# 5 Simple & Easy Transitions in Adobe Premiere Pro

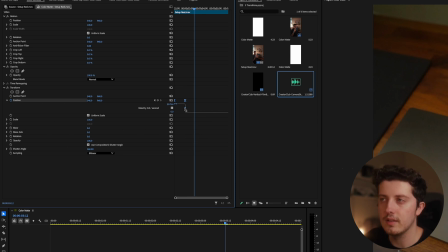247s
I'm going to leave that video here at the top if you want to check it out, because it's a little complex to explain the whole thing really fast. But just know for a transition like this, you just want to bring the second anchor point all the way down and probably just as far left as you can go. And maybe just move this one up a little bit. So this is gonna create a smooth keyframe.
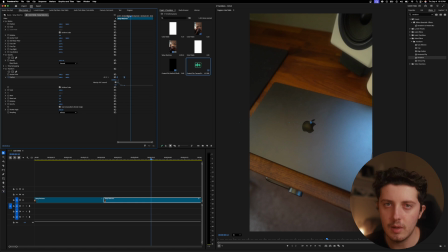263s
So it's gonna start fast and come to a slow stop instead of just being abrupt, if that makes any sense.
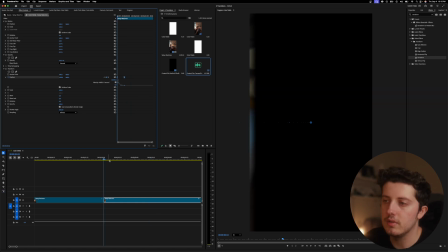268s
So let's see what this looks like now. Not bad, but to actually sell the look of this transition, you just want to put the clip on top so that way you don't get that black screen in the background.
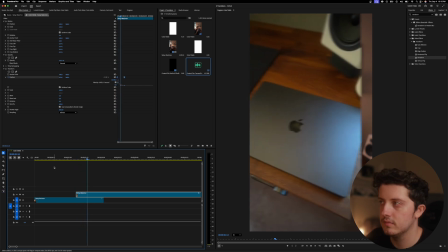278s
So now this is what the slide effect looks like. So I actually use these a lot. And then what I also do is I add like a whoosh kind of sound effect. I think the one I have, I believe I got it off of Epidemic Sound, and they have a ton of different sound effects on that website.
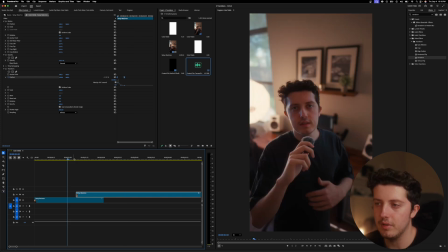291s
So check it out if you want to use it in your content. But the slide effect, I use it like A lot.
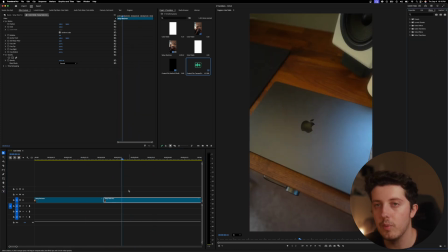296s
Can't lie. All right, so for the fourth transition, I want to use an external plugin called Keeper. And what this does, it allows you to mask out the subject of your video. This plugin is not free. Unfortunately, it's not my plugin or anything. I just bought it for myself to create in my content.
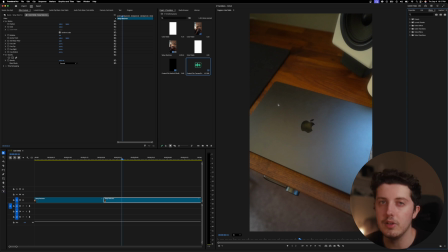314s
I'll leave it linked below. I have a whole video breaking down how to use it, as well as a free alternative if you need it. But this is a really cool effect that you can get really creative with. I'm just gonna go look up Keeper, drag and drop it on.
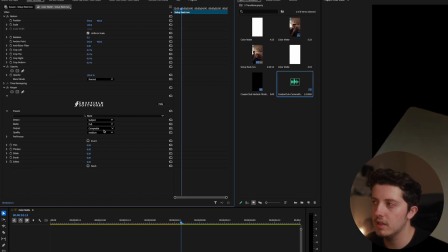325s
And then I wanna change the detection to my subject. And now you can see my MacBook is completely keyed out.
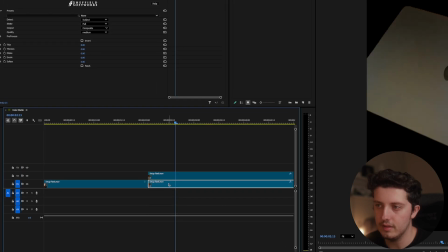331s
So the real sauce in this is gonna be if I hold Alt and drag this up, that's gonna duplicate my layer and then I can delete it off of the base clip.
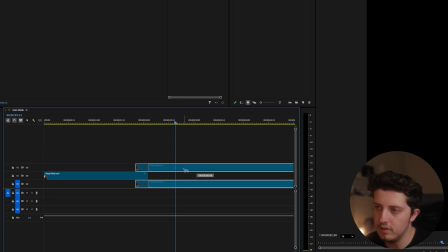339s
Let me just restructure the layers and then we can move this forward. Overlaid on top of my clip is my MacBook.
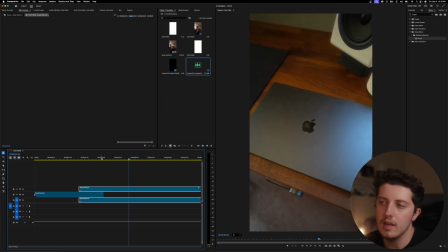345s
So you can kind of see what this looks like. I feel like you see this kind of thing a lot in like music videos, but it can look extra cool if you add effects on top of that.
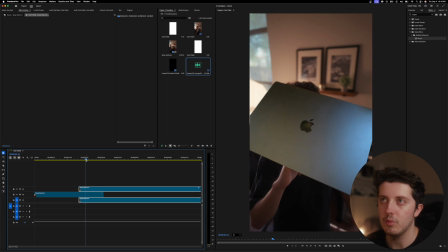354s
So you could add a slide in like we just went over. I'm just going to use a preset that I have really quick. It'll be like the same exact effect. So I can just do a slide in up and this is going to create motion and just make it more of a seamless transition.
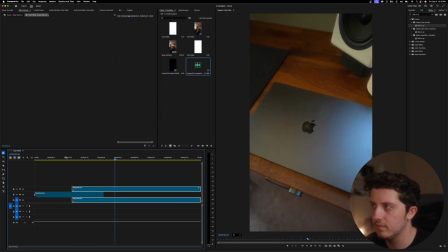365s
So let's see what that did. See, like that is super sick.
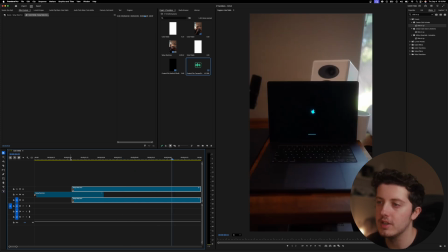370s
I love that. I'm kind of experimenting around with this transition a little bit more now, but I think they're just super cool.
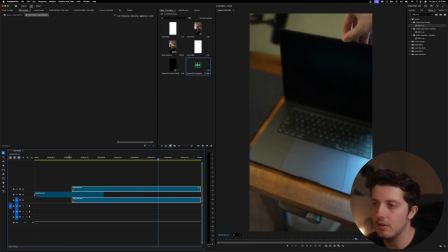375s
You can definitely have a lot of fun with this kind of transition, just really get creative with it. And then for this final transition, I want to create a zoom in and out.
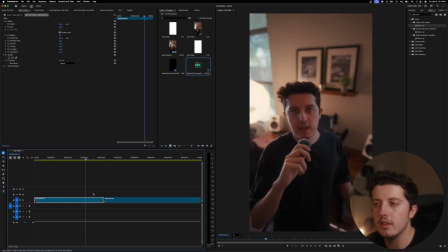381s
So in the first clip, it's going to zoom in, and then when a transition, it's going to zoom out. So again, to do this, you want to pull up your transform and then just drag and drop this in onto both clips.
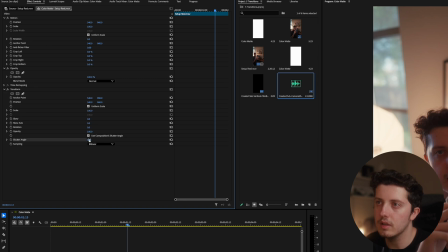389s
So on our first clip, again, we're in the transform tool, turn your shutter angle all the way up, and then you want to scale it kind of towards the end is when you want to start it. Hit a keyframe there. And then go to the very end of your clip. And then I'll try like 150. Honestly, I think I should go up a little bit more.
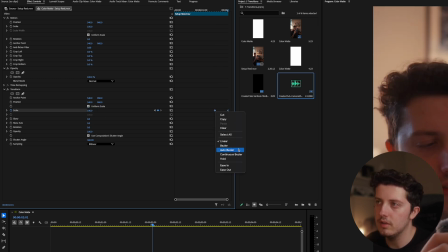406s
So then we can highlight both of these, right click, do Bezier. And then again, we want to create this motion. So we drag this one kind of towards the bottom, move it out. Actually, to adjust that, I need to move this one in, bring this one up a little bit and move it back.
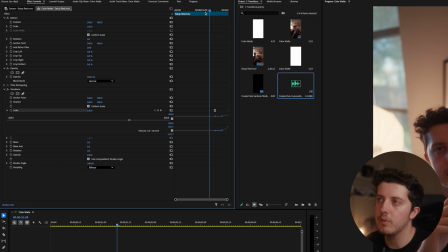420s
So that creates like an exponential kind of speed ramp where it just starts off slow and gets faster and faster.
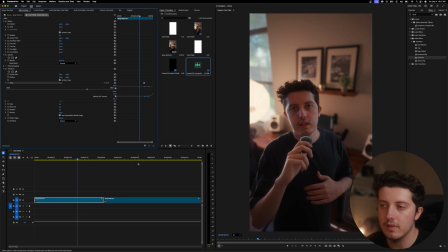426s
So I'm pretty happy with that for the first clip. And then for the second clip, you're gonna do the complete inverse of that.
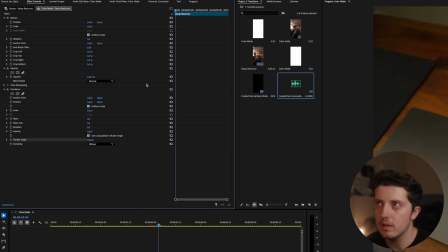432s
So we have the transform on it. You're gonna turn the shutter angle all the way up. And for this clip, you're gonna wanna start it at that same scale. So in this case, it's 180. Hit a keyframe and then just move it back a little bit and then send it back to 100. Highlight both, right click, Bezier. Then you're gonna create that same exponential speed ramp.
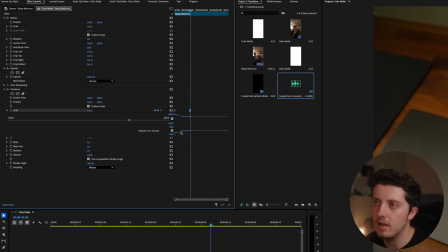448s
So we're just gonna line it up here in the middle on that second anchor point, and then just move this one down a little bit.
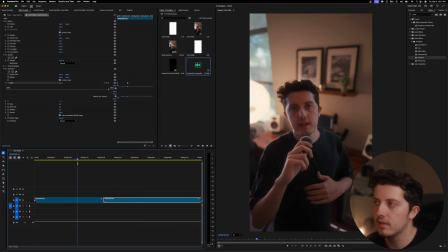453s
I don't know if these line up perfectly yet in terms of speed, but let's just see what it looks like. Honestly, that works super well. And I'd say that's a transition done. And so that is five unique clean transitions that you can do inside of Premiere Pro. Again, these are like my five most used transitions that I do, because I just like to keep things simple. And when you're editing, not having to think as much is gonna help you so much more in the long run, because it's something that is so mentally intensive. So the more like a system you can build in your edit that you can just replicate over and over without thinking, it's just gonna save you so much headache and not hate editing. And so these are the five that I just tend to do the most. Hopefully that makes some sense.